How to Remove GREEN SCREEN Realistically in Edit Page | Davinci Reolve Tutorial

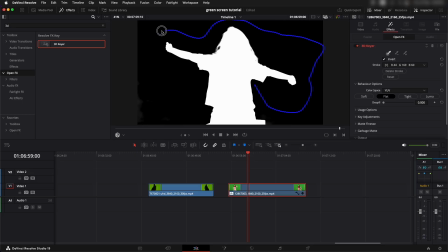in this tutorial we're going to learn how to remove green screen and bring in your own background and to use color correction and effects to make
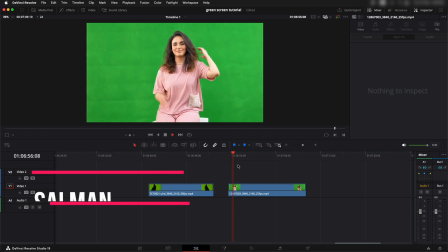it as realistic as possible in the edit page it's quick it's easy and it does a good job for normal looking shots we're going to be using this clip you can see the green screen is even the color is almost even throughout the screen and it's
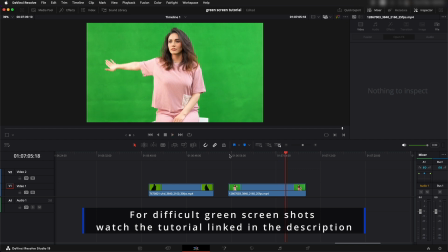going to be an easy job to remove the green screen out of it yes we might have some problems around the hair over here.
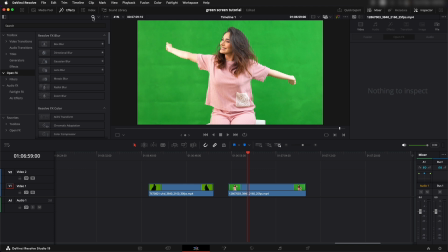So we need to go into effects and then we need to go into OpenFX and search for something called 3D Keyer. Drag in that 3D Keyer on top of it. Now you can see the picker tool is selected but we can't click on the screen to pick up the green color and that's because we haven't selected OpenFX overlay in this window.
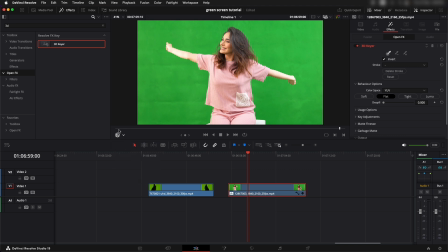So we'll have to enable that. So once this is selected we can click on this.
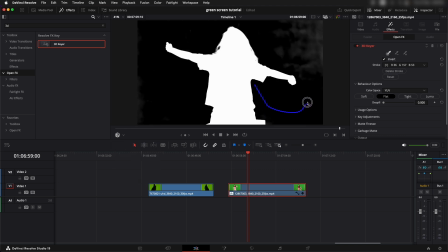So click and keep dragging around the areas that you want to remove all of these gray areas they need to be removed and make sure that you're not selecting any part of your subject so that it is not being removed okay it
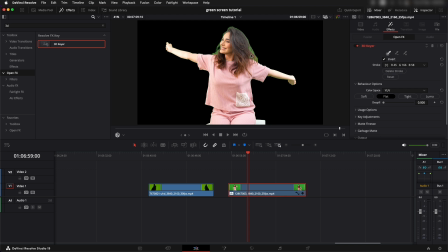has done a good job but the main problem that we were worried about is the hair we can see a lot of spill around in the hair to get rid of that there's going to be a
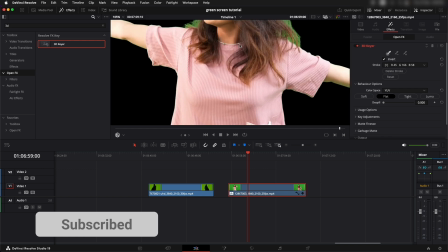very very simple fix over here and that's called d spill let me just zoom in and let's see how good of a job it does.
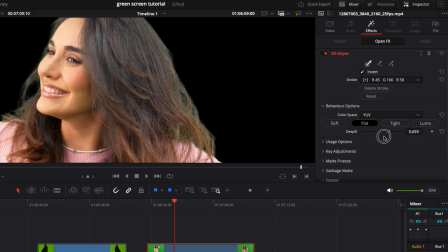So if we increase the D spill over here it can simply get rid of any of the spill that is there in the greens.
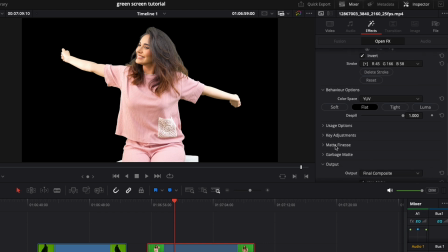You can also play around with the other settings like matte finesse.
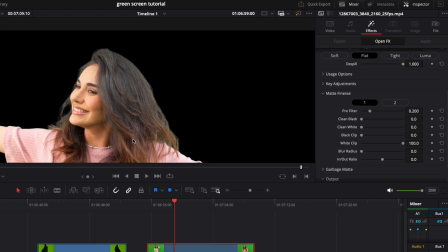This is the place where you can adjust the edges and the overall key that you have created.
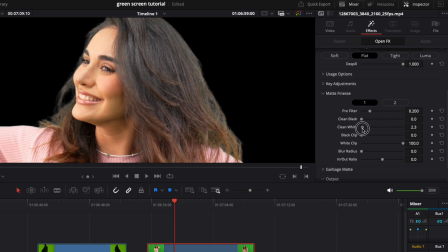Clean black is something that's going to shrink the mask in a softer way. Clean white is something that's going to grow the mask in a softer way and then black clip is something that's going to shrink the mask but in a hard way not in a software.
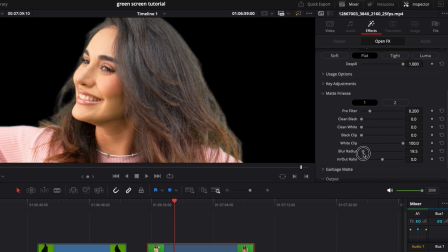Same thing with the white clip. Then you also have a blur radius over here. We can increase or decrease the blur radius of the mask that we have created. Most of the time the main thing that you have to do would be pick up a screen color and then just de-spill it.
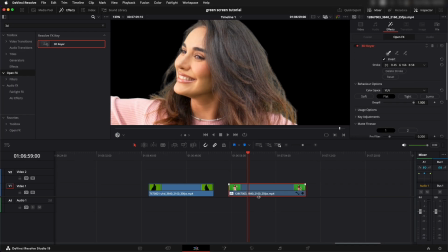That's it. That's going to be good enough. Let's go ahead and add in our background.
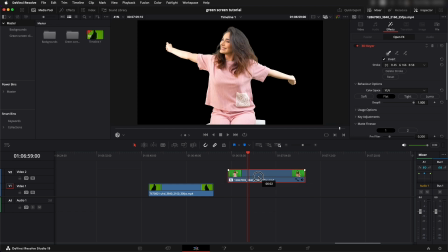Now when you're adding in background for something make sure that you're using an image that actually matches with the angle of the shot that matches kind of with the lighting of the shot so that it looks a little believable so let's go to the backgrounds and let's see which backgrounds do we have
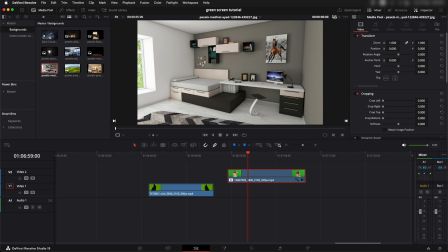okay so i mean this is not a good angle it did this is a higher angle and if we look at our footage it's kind of a lower angle
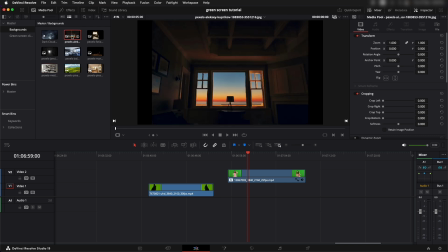so probably this might be a thing that would suit it because it's also a lower angle so i'm going to add it this doesn't
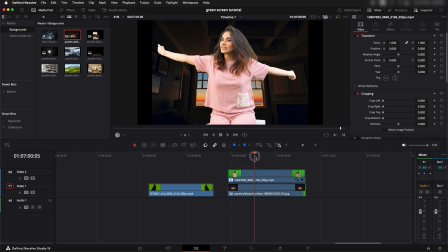quite suit in the way the lighting looks so we can adjust that in the color page let me just increase that in size because the resolution of the picture is not uh exact let's just increase that in size a little bit all
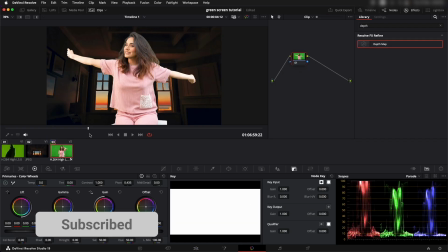right it looks good let's go to the color page we can see that this one is a little too bright the first
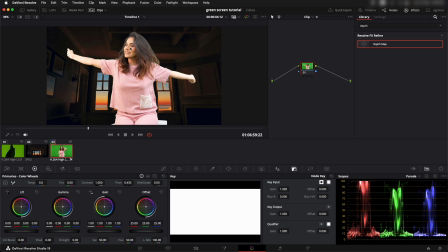thing that i want to do is i want to bring the highlights down the highlights are too much on this clip you know you can see the arms over here so the first thing let's bring the highlights down somewhere around here would work I suppose let's also bring the gain down a little bit these are the bright areas now I
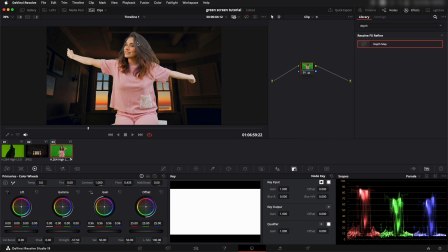would also like to bring in the camera down a little bit so that we could match the blacks of the shot with the blacks of this person's footage let's bring the camera down that's where it's kind of latches now it feels like you know there's another source of light behind
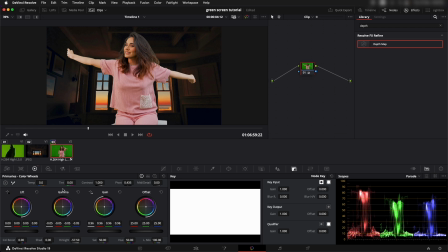the camera that's probably you know filling her then one other thing that's probably not too right about the shot is that the white balance we can see a lot of yellow in there outside and warmth outside so we want to also adjust the white balance so that it looks a little more closer to that so let's go around